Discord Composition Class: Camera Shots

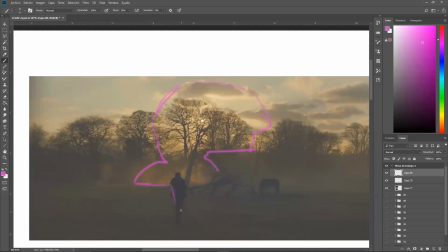[37:27]
in value.
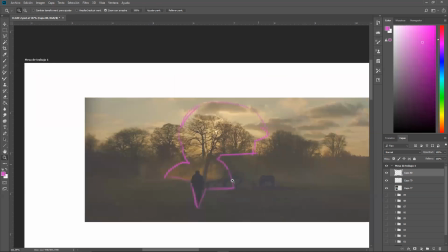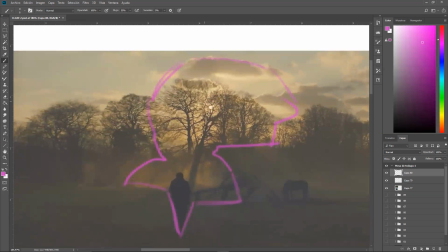[37:35]
We have a lot of contrast here on the sun.
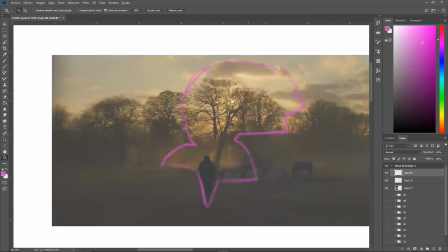[37:39]
Mostly the contrast is right here, because we want to see the sun first and then this character here. So there is like a reading
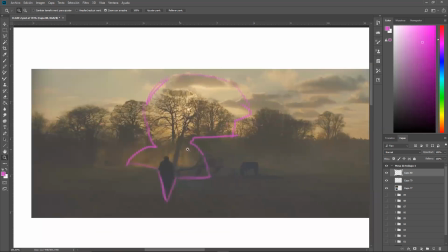[37:56]
lecture. So we have contrast in light and shadow.
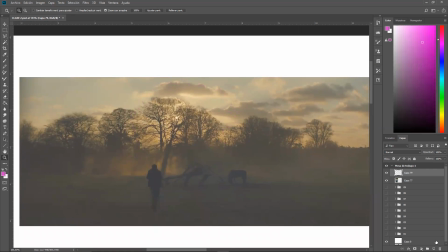[38:03]
Also,
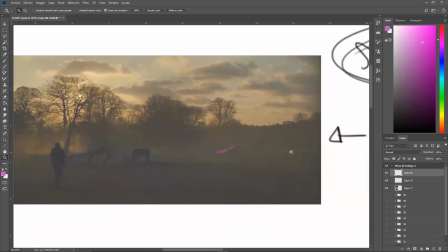[38:08]
we have, I'm going to write them. Give me a sec.
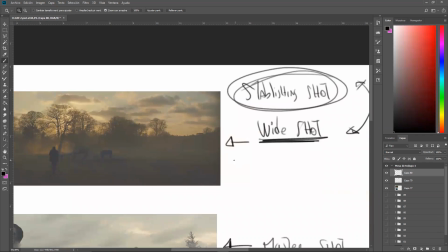[38:14]
So
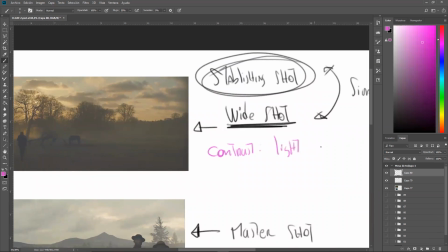[38:18]
contrast, light and shadow, or value.
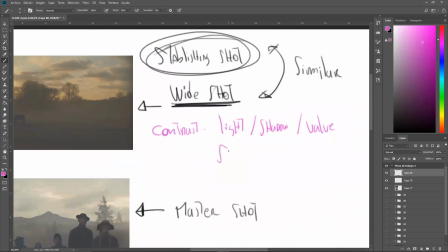[38:29]
Also contrast in shapes. No. Unity.
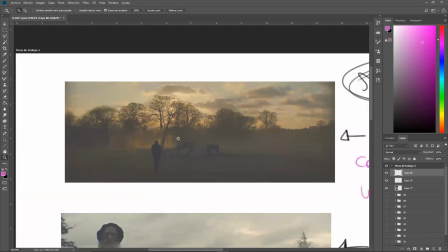[38:41]
We have a lot of elements that are the same. The entire foreground is the same element. Here we have all of these elements are the same.
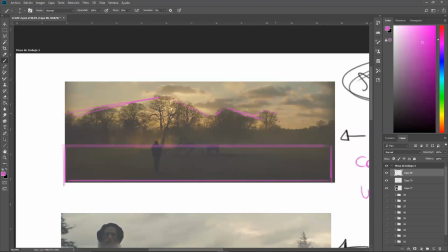[38:55]
All of them are trees, not any particular different from each other.
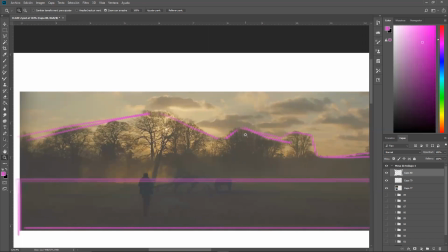[39:02]
Of course, they are different from each other, but to the eye, they all look the same, except the one in the middle.
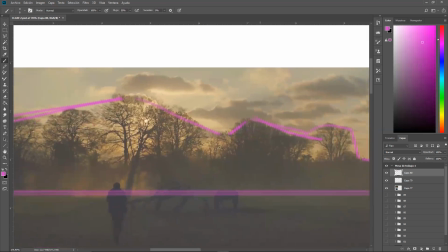[39:11]
That is very different. And it's very different because it doesn't have a lot
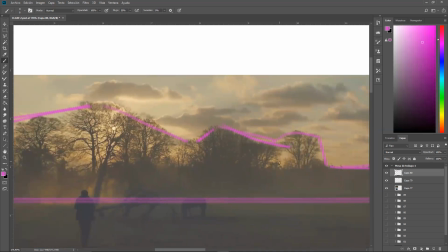[39:20]
of
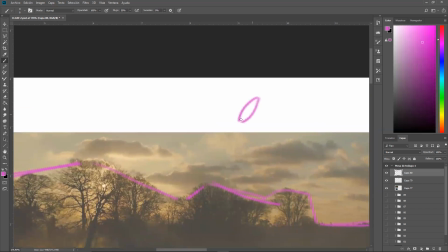[39:24]
how to say leaf, the leaves. It doesn't have a lot of leaf.
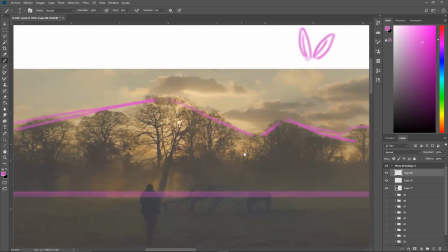[39:32]
So the tree here looks very skinny in comparison to the others.
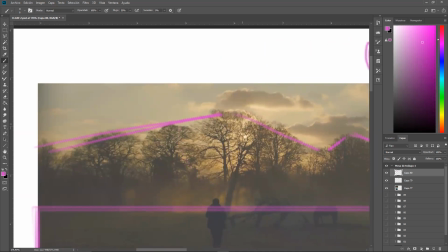[39:38]
So that makes a huge contrast,
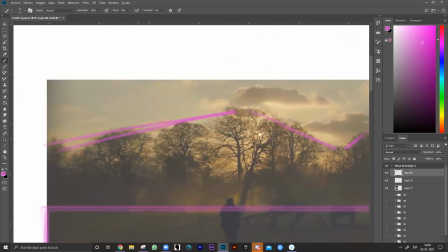[39:43]
a huge difference from all of the other trees in this area that looks almost the same.
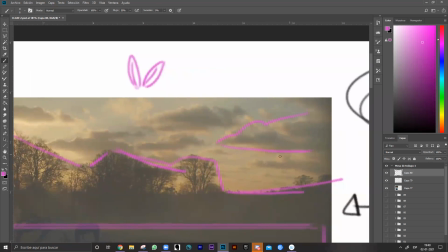[39:51]
We have a repetition in the shapes of the clouds in different order,
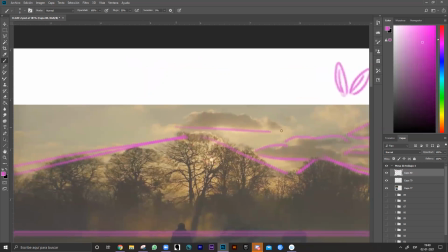[39:58]
but they all look almost the same shape. But here in this part, we have
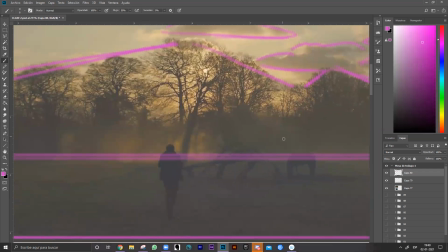[40:10]
different shapes that
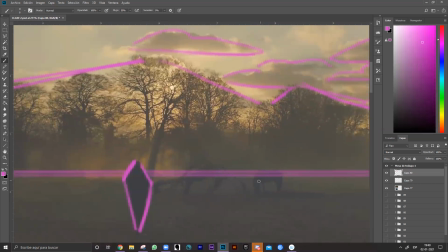[40:15]
breaks the unity of all of the composition. The tree,
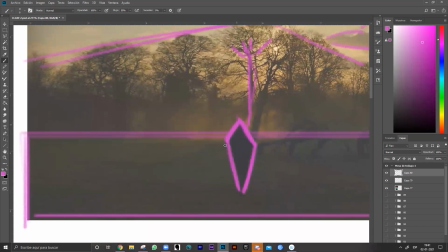[40:24]
this sort of triangular shape of the character.
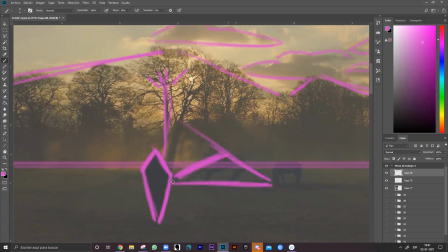[40:30]
Also, we have this shape here of the tree. Also, another triangular shape.
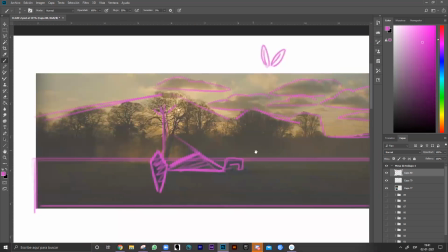[40:38]
We have the horse. These shapes are very different from the environment that looks almost the same thing.
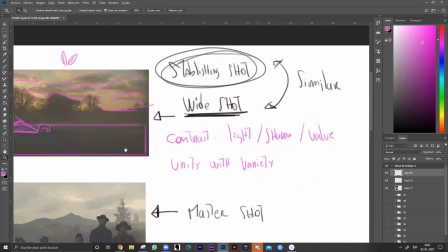[40:47]
So that's how we can make this.
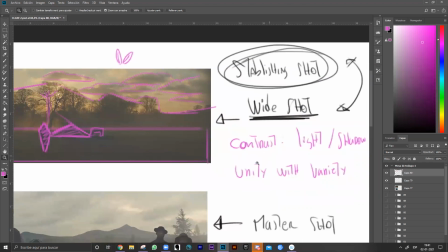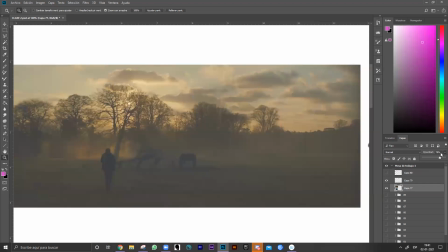[40:55]
There isn't a lot of contrast in color.
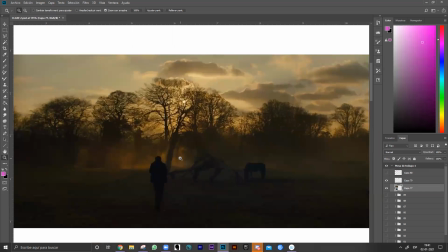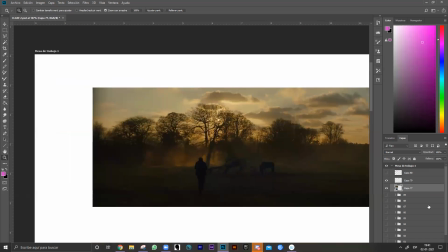[41:05]
It's very subtle.
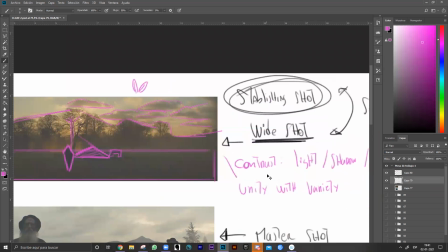[41:09]
So I'm not going to write it here.
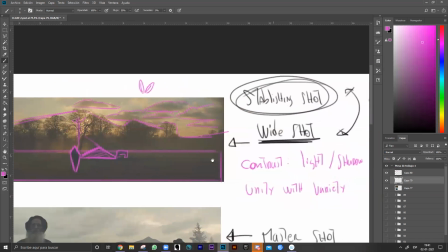[41:15]
Right now, I just see those elements like contrast in value in this
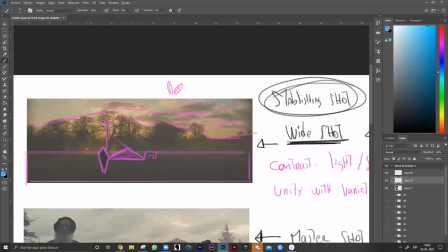[41:24]
part of the scene.
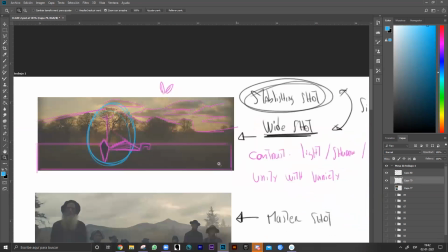[41:31]
And we have this.